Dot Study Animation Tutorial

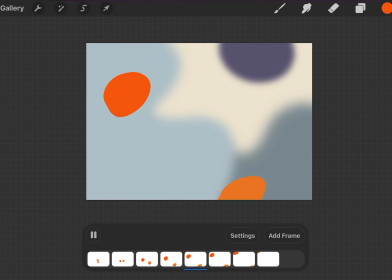At this point, now I'm not quite at 30 frames,
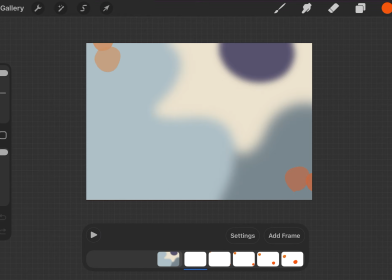but you can see I have enough here to you know, have an animation going.
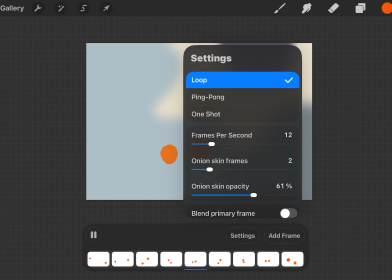So I have turned my frame rate from 15. So here, let's play it at 24. And now I have a total of 28 frames here.
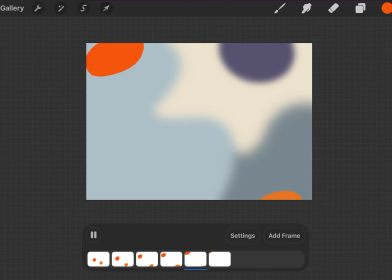So this is just over a full second long, and you can tell it's kind of too fast to really see anything.
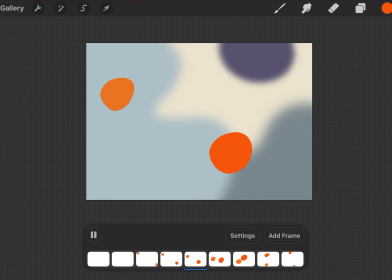So 24 frames per second here would be, you know, not the greatest.
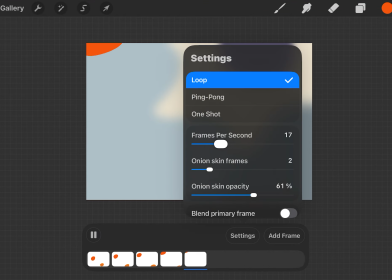So we're gonna go ahead, turn it down, and let's try 15 like we originally said.
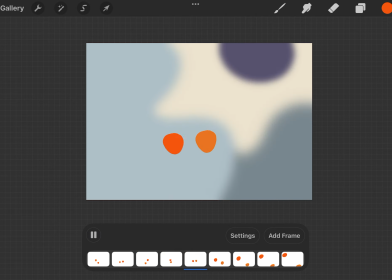This is much better, a lot easier on the eyes. So at 30, if I were to add 2 more frames and have 30, this would be 2 whole seconds.
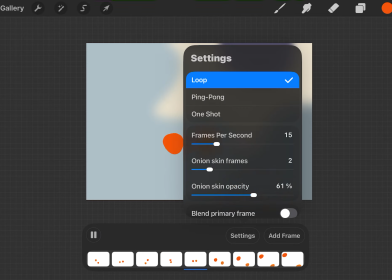And also good, but I think just to really like smooth this out and feel like, you know, you can actually have time to absorb what's happening, if you turn that down to 12,
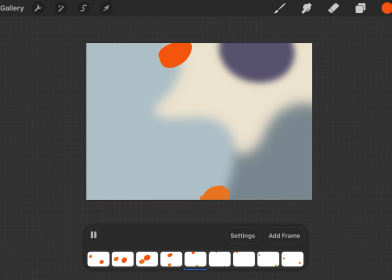it's just a little bit easier on the eyes. So, and then you can observe kind of the movement a little bit better.
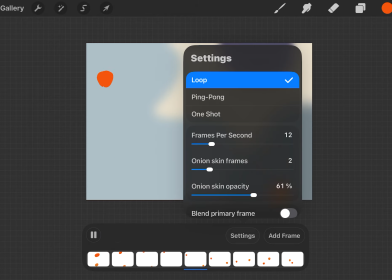So here we have 2 circles, 2 dots. And if we turn this down even more to 6, we can really observe the movement.
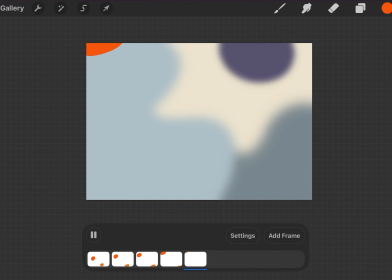So we have 2 dots that come into frame. They kind of do this big circle, wrap around each other, and then they exit the frame on the opposite side that they entered on. Just kind of a good study to understand movement, to understand how something can move through space, something getting, you know, larger
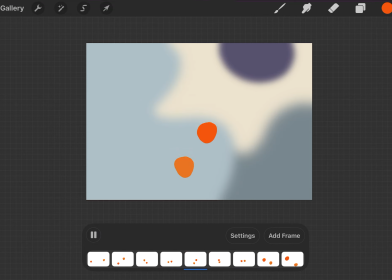if it's coming closer to you, demonstrating perspective, or smaller if it's going farther away from you. But yeah, just a good practice to get to start understanding the interface of Procreate, frame by frame animation, getting used to those onion skins and all of that.
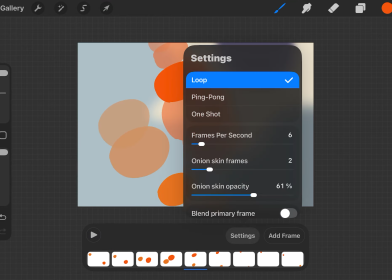So just to circle back to those different settings.
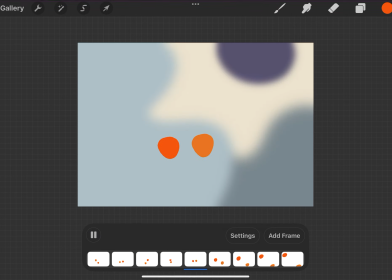So if I were to play my animation on loop, it's just going to start from the beginning every single time. If I play it on ping pong, once it gets to the end, it's going to play it in reverse back to the beginning.
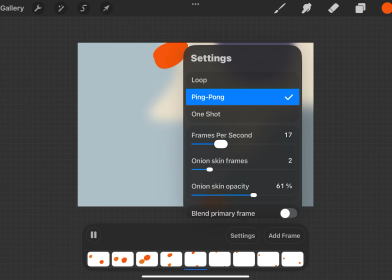Let me turn up my frame rates here for this to make more sense.
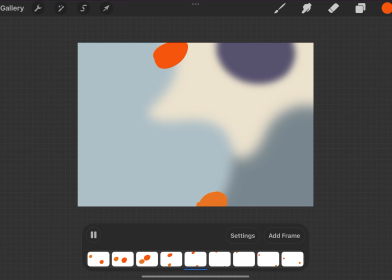Let me get back to 12. And then as soon as it hits that last frame, it's just going to play the whole thing in reverse.
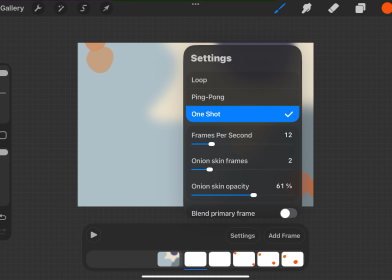And then the last one shot, we'll just play the whole thing through and then it will pause it at the end.
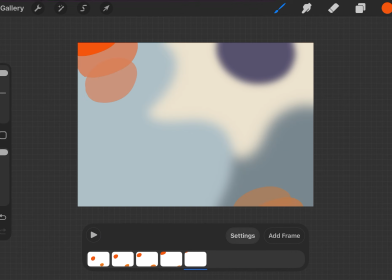And then you could just see the total, your animation in whole. So those are the different play settings.
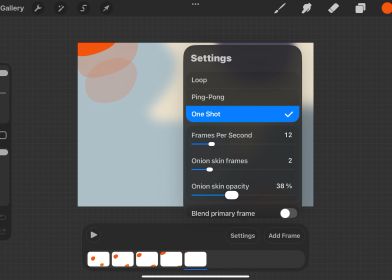Again, the onion skins, if you were to see now that I actually have onion skins, that just shows you how dark they are. You wouldn't want it to be max because then you wouldn't even be able to see the difference between
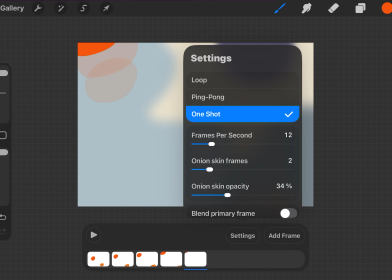your current frame and your onion skins. And then also you can control how many onion skins you can see. I think it only goes up to about how many frames you have per second, or I think it only goes up to 12.
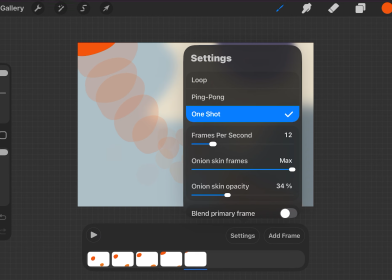So that is that. Obviously, it kind of gets messy. You can see here, once you have so many onion skins turned on, I find it's only necessary to really be able to see a few unless you're doing something more complex.
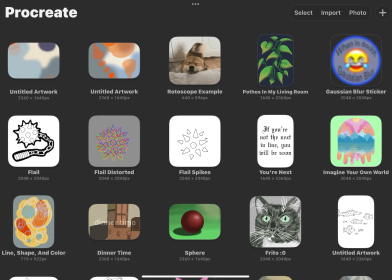And then if you wanted to then go and export your animation,
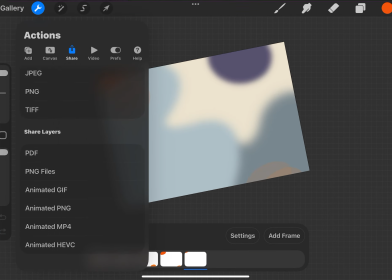you would go to share and you would go down to these options here. You could export it as an animated MP4 or an animated GIF, and then, you know, obviously those will just play differently.